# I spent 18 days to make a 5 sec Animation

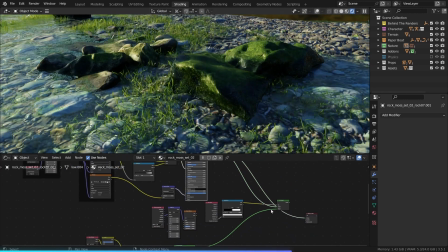740s
I'm also mixing a mossy material with the rock material using the geometry pointiness value being
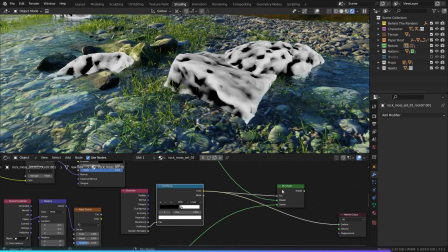746s
inverted using a color ramp so that the moss only appears in the flat areas. I wanted to add some touch to the paperboat and not just a simple paperboat. So I modeled a simple clover and I placed that in the paperboat.
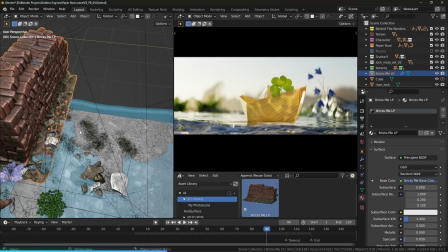758s
Added some more fold gauge and some background elements to fill up the background.
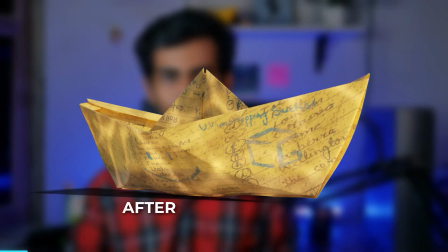763s
I also updated the Paperboat material and it looks a lot better now. It does look a little bit complicated, but don't worry, I got your back.
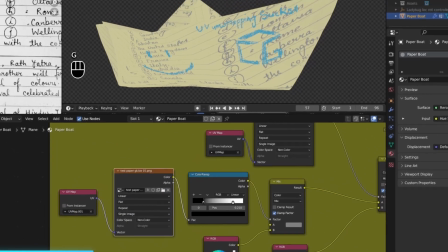771s
So let's start with the base color. To create this, I'm using this black and white image texture, which is actually a photograph that I took of my test paper back from my school.
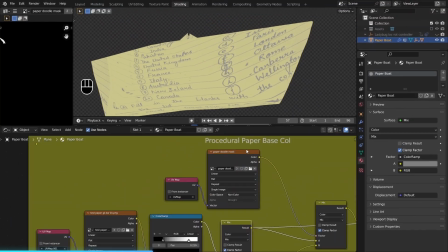779s
I'm using it to mix between two different colors. Then I have another texture which I texture painted using stencils.
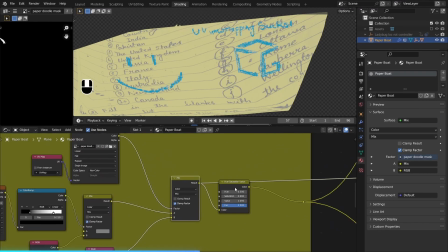786s
Then I'm using this one to blend a blue color. I have a hue saturation value node to tweak the colors a bit.
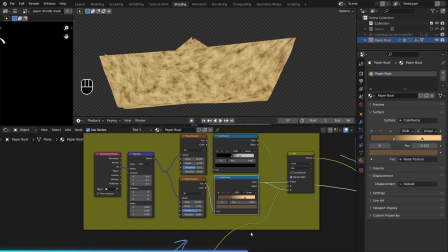791s
Then I have this brown noise texture which I'm mixing with the base color using this black and white noise texture as the factor.
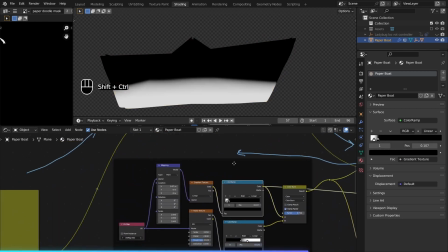797s
It makes the paperboat look old and dirty. Then I have this gradient texture and I'm mixing it with this noise texture with the method set to color burn.
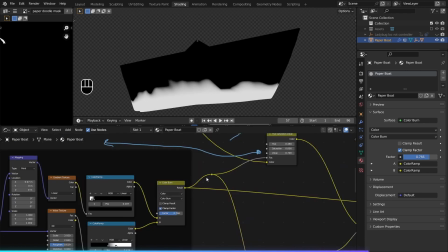806s
You can clearly see what effect it does. I'm using this gradient texture as the factor for this hue saturation value node,
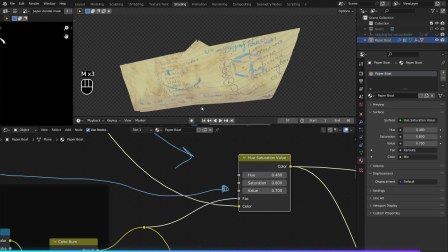812s
which makes the paperboat darkened and desaturated at the bottom, because this is the bottom part that touches the water.
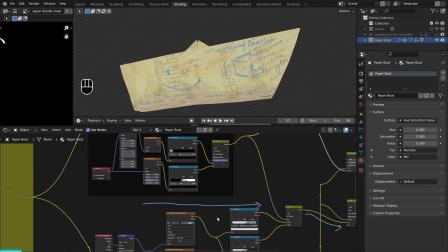819s
So that's the base color. Now let's talk about the roughness. For the roughness, I'm using this roughness map of a paper material from ambientcg.com.
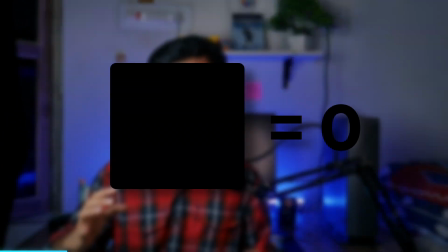827s
For those of you who don't know how roughness maps work, black color represents a value of 0, which if you use for roughness will make the material shiny.
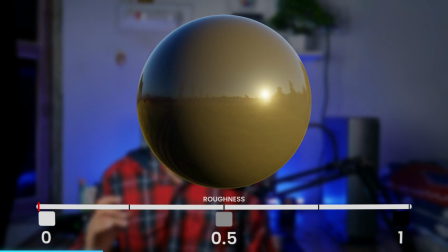835s
White color represents a value of 1, which will make the material rough and dull.
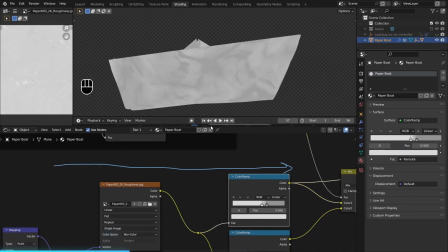839s
But the texture is very flat and subtle, so I used a color ramp to tweak the colors a bit.
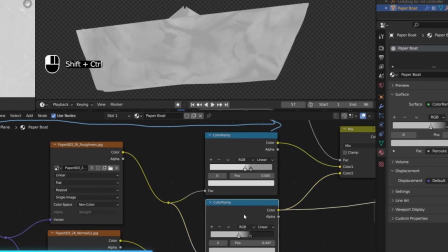844s
Then I duplicated the color ramp and made this one a lot darker.
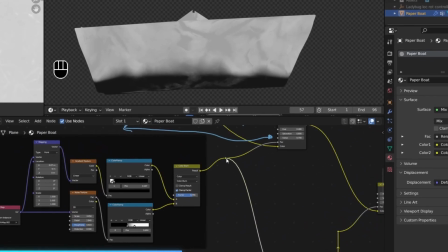848s
Then I'm mixing the two different roughness maps using the gradient map as the factor so that the bottom of the paperboat will be wet.
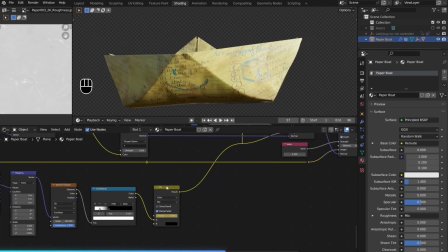854s
After that, I have this mix node whose factor is this texture, which you can't really see yet because I've animated its appearance.
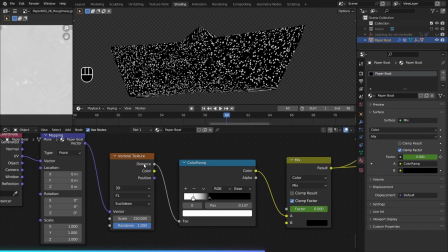863s
I'll tell you why in just a moment. I used a Voronoi texture to create small water droplets.
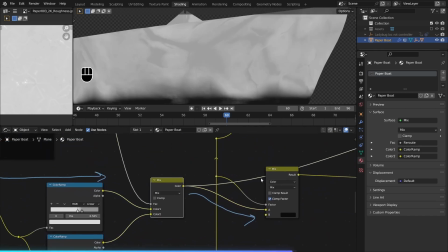868s
Then I'm using this as the factor to make those parts black in the roughness map.
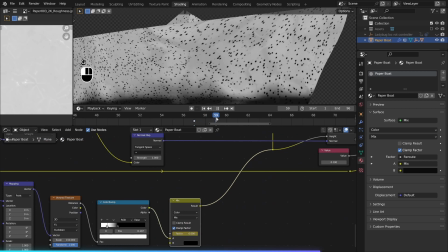873s
The reason I've animated its visibility is because those water droplets appear when the water splashes.
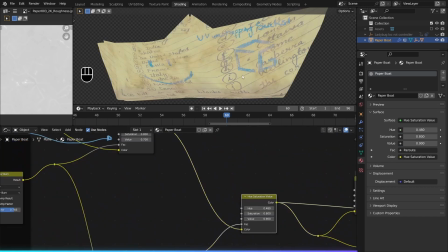879s
I've also used the same texture for the hue saturation value node to make the base color darker as those dots,
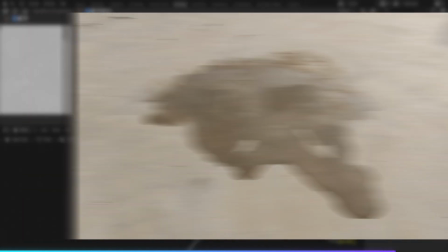885s
because when there's water on a surface, the surface appears to be darker. As you can see that these look like small water droplets.
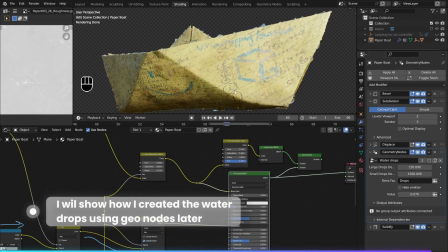892s
And when combined with the real geometry nodes scattered water droplets, it looks even better. So that's the roughness. Now let's have a look at the normal map. For those of you who don't know what is a normal map is a special type of texture that fixes details without actually displacing the geometry.
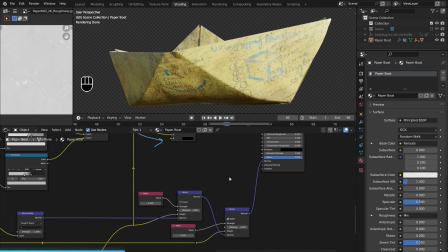909s
So this is what it looks like to be known as that. So this is what it looks like with the normal map, and this is what it looks like without the normal map.
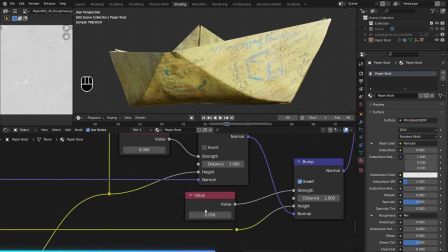919s
I'm gonna turn down the strength of all of these so that I can show you what each one does.
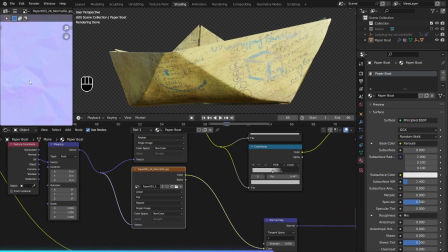923s
First up, I have this normal map of the same paper material from ambientcg.com, and this alone makes the material look a lot like paper.
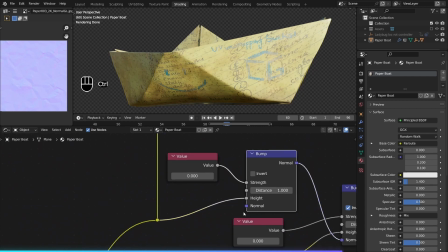931s
Then this normal map goes into the normal socket of this bump node, which is using the water droplets texture as the height.
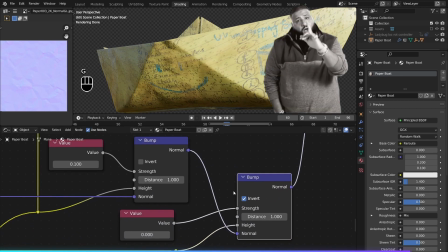938s
After that, this bump node goes into another bump node, and this one's using our original base color as the height.
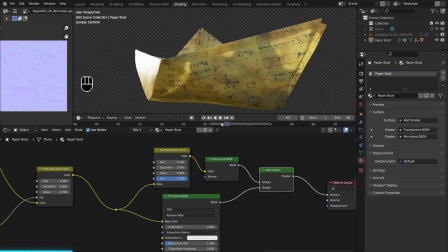946s
At the end, I have this translucent BSDF being mixed with the principal BSDF, and the difference it makes is just day and night.
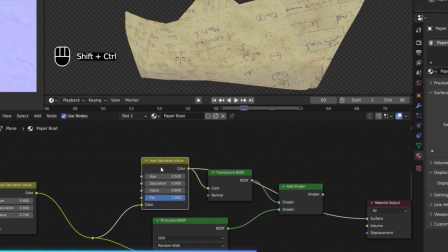955s
To control the strength of the translucency, you can add a hue saturation value node after the base color and use the value slider.
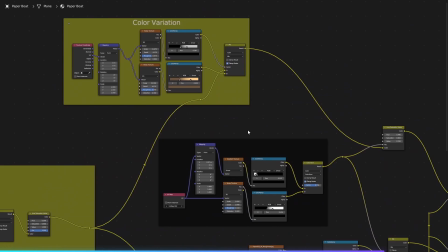962s
So this is what the final shader looks like, and if you'd like to take some screenshots, you can thank me later.
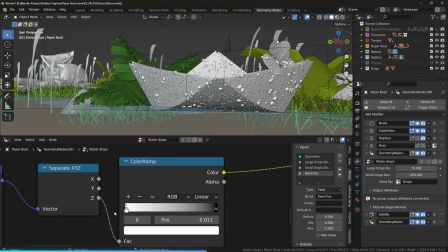968s
Next, I created a few water droplets and distributed them on the Paperboat using geometry nodes.
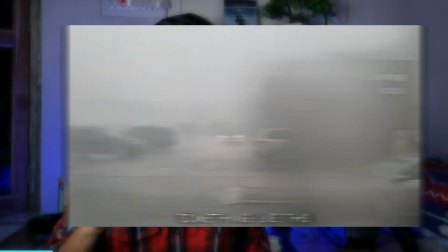974s
I also want to add some water drops effect on the camera when the water splashes. I tried a few different methods for doing this, but I'm going to show you the one that worked the best.
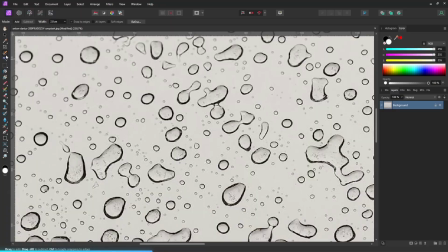983s
I downloaded this image of water drops from unsplash.com, removed the parts where there are no drops using Affinity Photo.